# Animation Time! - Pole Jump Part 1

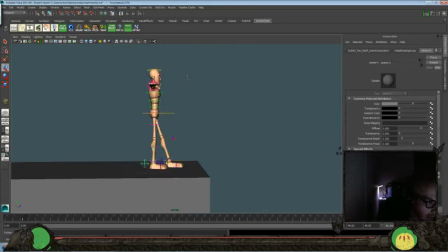[11:23]
Now, I think I want to start off with the character a little bit forward, maybe take a step forward towards the edge. I always tend to like to give my characters a little bit of bent knees.
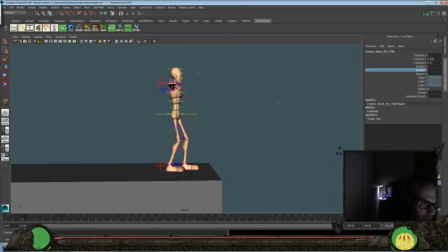[11:37]
That's just kind of a personal preference, I guess. Have them turn a little bit towards camera. Not completely. Just create our first pose.
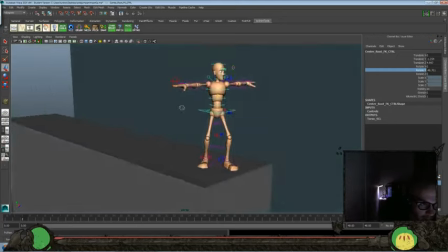[11:53]
And again, today's is going to be, we'll see how long we go.
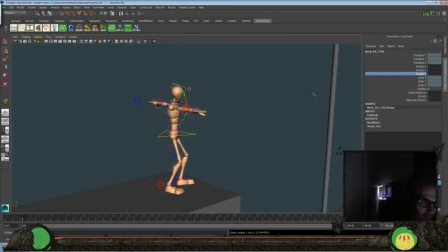[11:57]
We might not get to the jump portion of building this up just yet, but we'll see. I
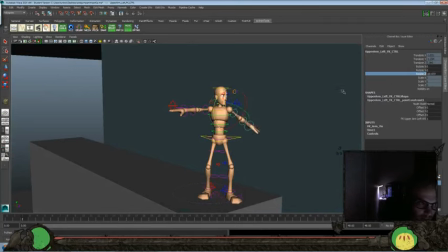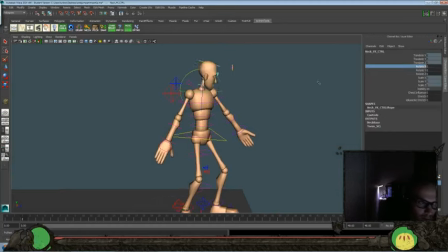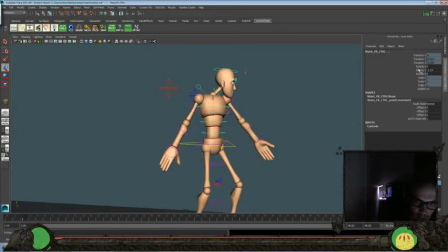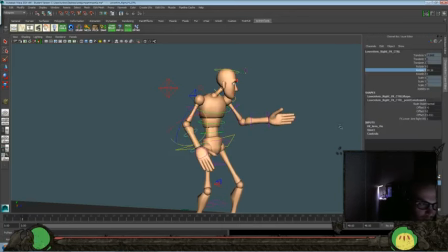just want to create a more interesting starting pose. And what we got for our default pose. Put that back.
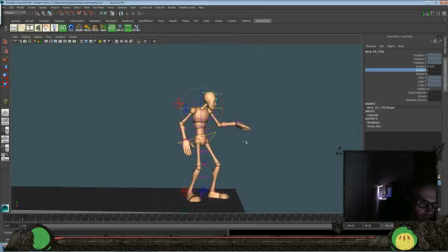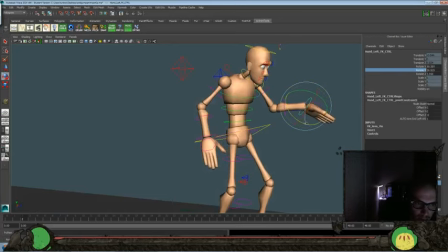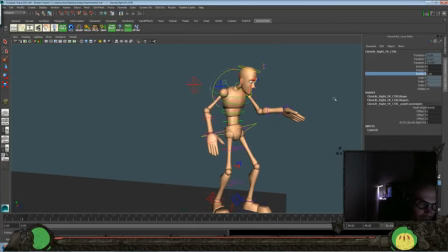[13:15]
And I think one of the things that I kind of didn't do so well last time, Because I always try to think about what can I do to make it better off of the last thing that I just did. Especially it's nice when you're using a similar rig so that you can kind of work from there.
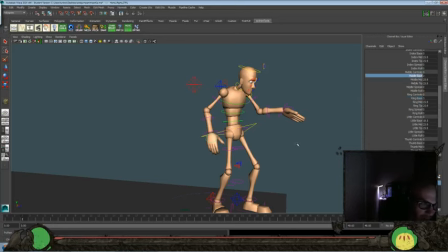[13:35]
You don't have to rebuild it by using different rigs all the time. I feel like I went too far in and used the universal rotates. And I feel like that kind of wasn't as clean with some of my animation as I should have been. So I'm going to try and avoid that where possible.
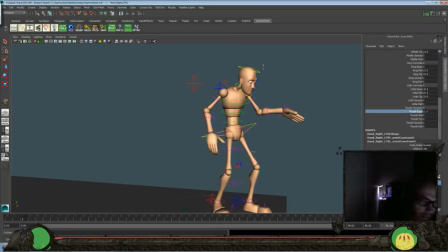[13:54]
But I don't want to choose to not have a better pose by sticking to that role either. But that's just something that my workflow, the way that I do, I feel like a lot of times, sometimes, wonderful.
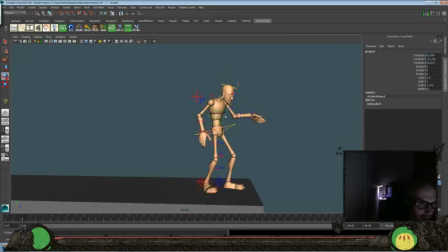[14:11]
My posing can be a little lacking, but that kind of sticks with how much time constraints a little bit there too. Let's bring this back, make it feel a little more relaxed. It doesn't have to be all the way there. A
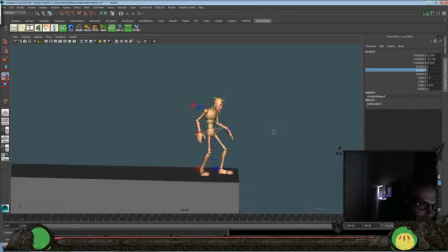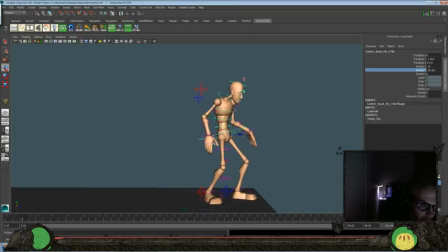[14:34]
little bit more. We just want to create a more interesting starting pose, kind of storytelling pose here.
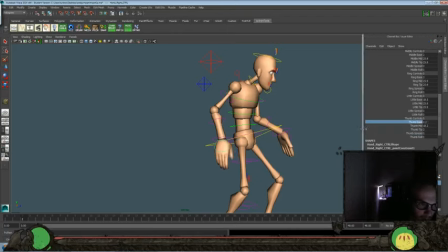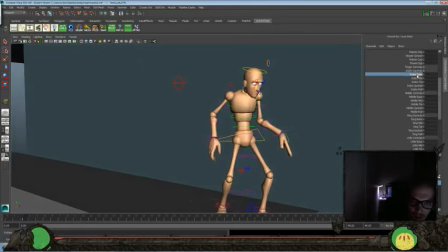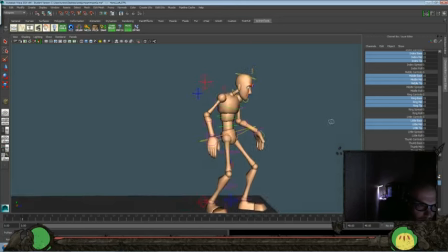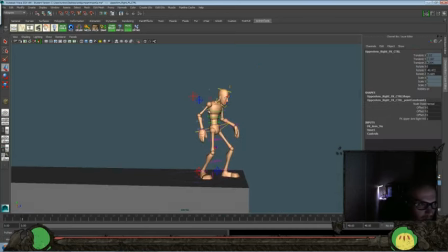I want it to feel kind of like a more relaxed pose.
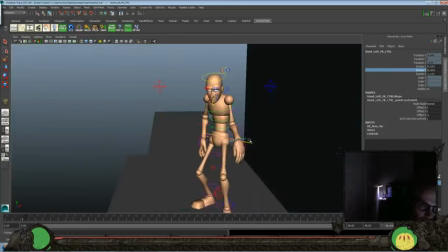[15:12]
Not completely relaxed, but just like it's, he's not picking this pose on purpose, but this might be,
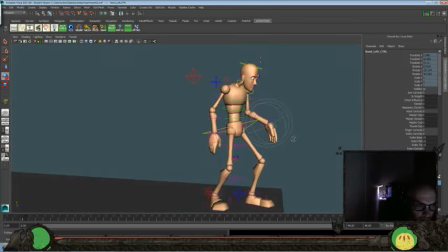[15:18]
you know, more of a natural pose that we can find here. Okay,